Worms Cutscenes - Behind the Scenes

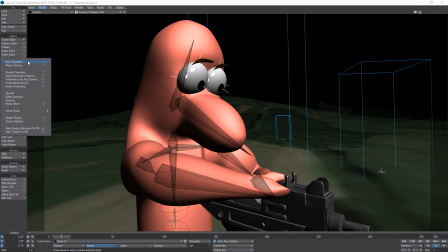Somewhere there's a way of seeing how many polygons are in the scene.
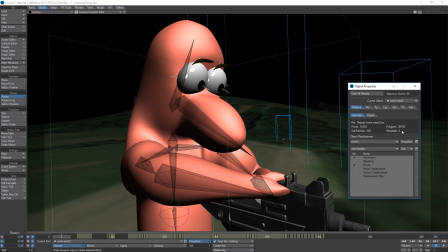I mean, the worm is 20,000 polygons. The tree, obviously, is an instance of the tree. There's the tree. 345,000 points 123,000 polygons
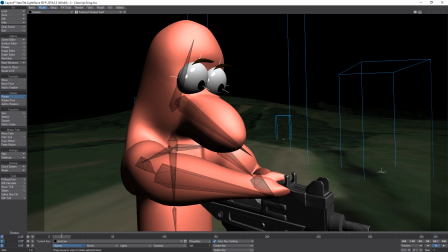so there's vastly more information in these scenes than there was before and I think it looks better I think it's nice that we've got the originals we've got the original files and they've been re-rendered and saved and I think it's nice that we've got some new scenes that
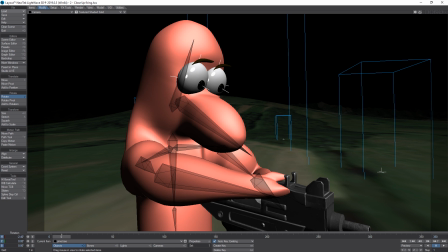that look modern and are rendered cleanly and produced digitally rather than the analogue system of the old days. So let's have a look at a couple of those. So this is the Airstrike video which,
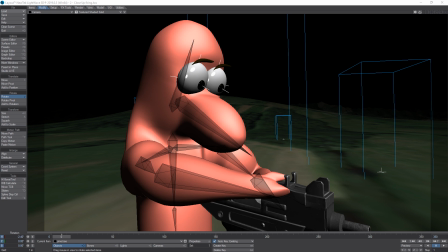in fact it does feature in his video but he does zoom in on it a little bit so you don't see things like the new landscape that's in it.
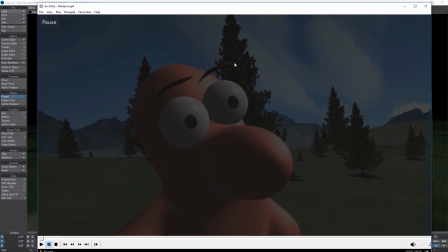if i just drag this down here so
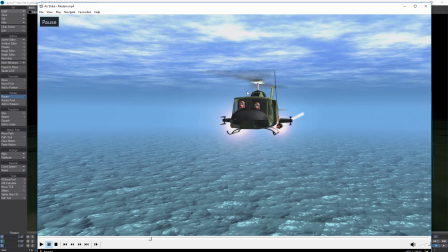in this one we added the uh some worms to the scene and the rockets were just floating underneath the helicopter they weren't actually attached so i've just pushed them into the rocket pods here so that they look like they're coming out of something so
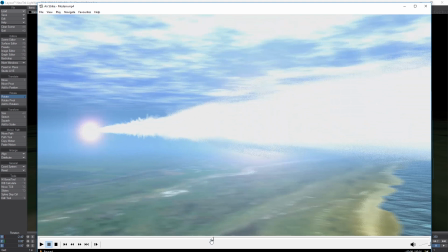here you can just see the land and it's only in shot for about five or five or ten
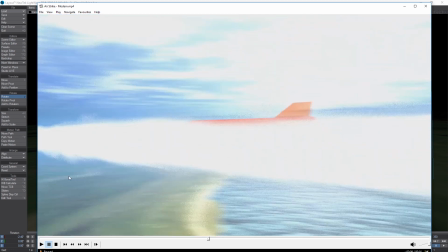frames. And there's loads of motion blur as well. But this was a satellite image of the coast of somewhere, somewhere in the UK, and it was used as a flat polygon with a picture painted on it, a bit like we did with the sky,
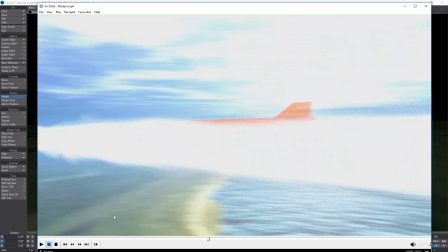just to mean that there's a little bit of detail as this goes past. The smoke was replaced as well, that's an image projected it onto a cross or a plus sign stretched along its Z axis and then you
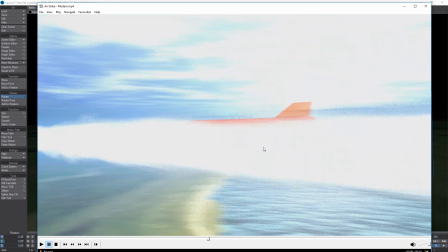put the image on every single surface and it just blends together and looks quite organic. It's much quicker than rendering out real smoke or volumetrics which is the 3D way that we do smoke and fire and gas and things like that so there
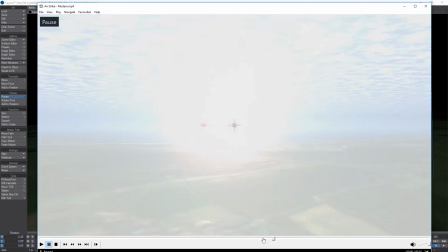we go and that was that same image just with the
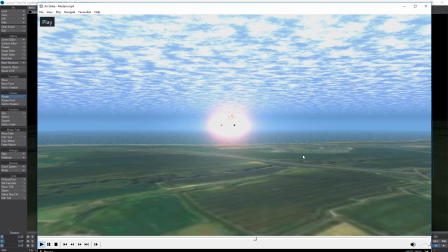camera further past the coast and just looking back and
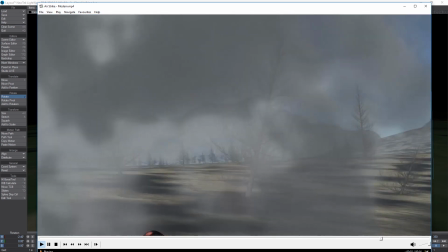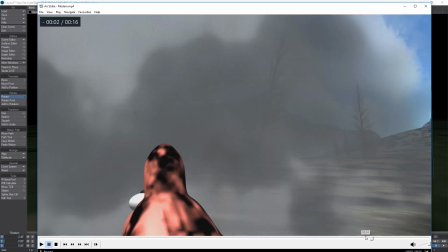so that was the saw the trees there that was the same
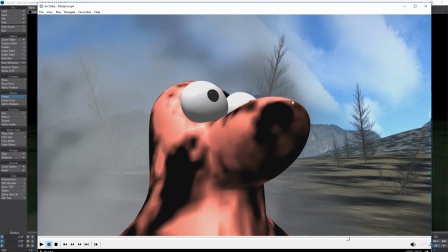tree as the pine tree but with all the leaves stripped off it so that's just the the trunk and the twigs and the
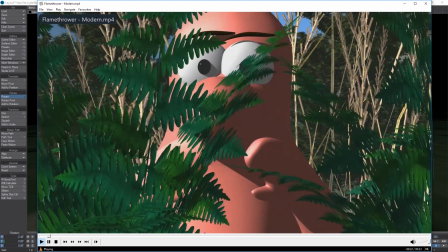The flamethrower animation, so again lots of plant replacement.
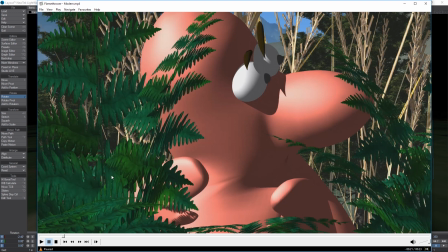This was a nightmare because the plants themselves, the original ones, were very low detailed but they were sized in a way that they met where the arm so when he pushes the plant out the way he was touching it pretty much and with these that wasn't going to be the case because they're all different shapes and sizes so So there were some tweaks to animation and things like that.
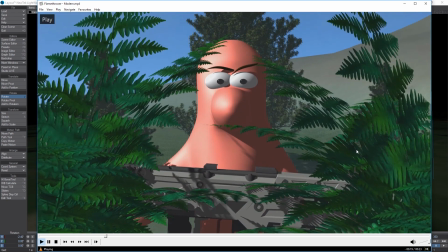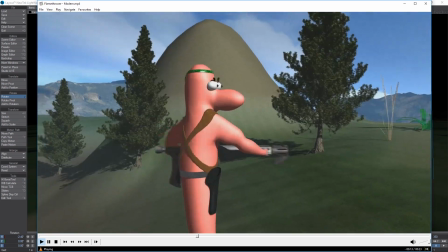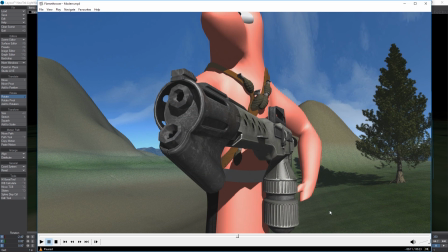This is actually the flamethrower from one of the older Aliens games. It might be Aliens vs Predator. It might have been Alien... Oh, what's that new one? Where you're Ripley's daughter or something like that.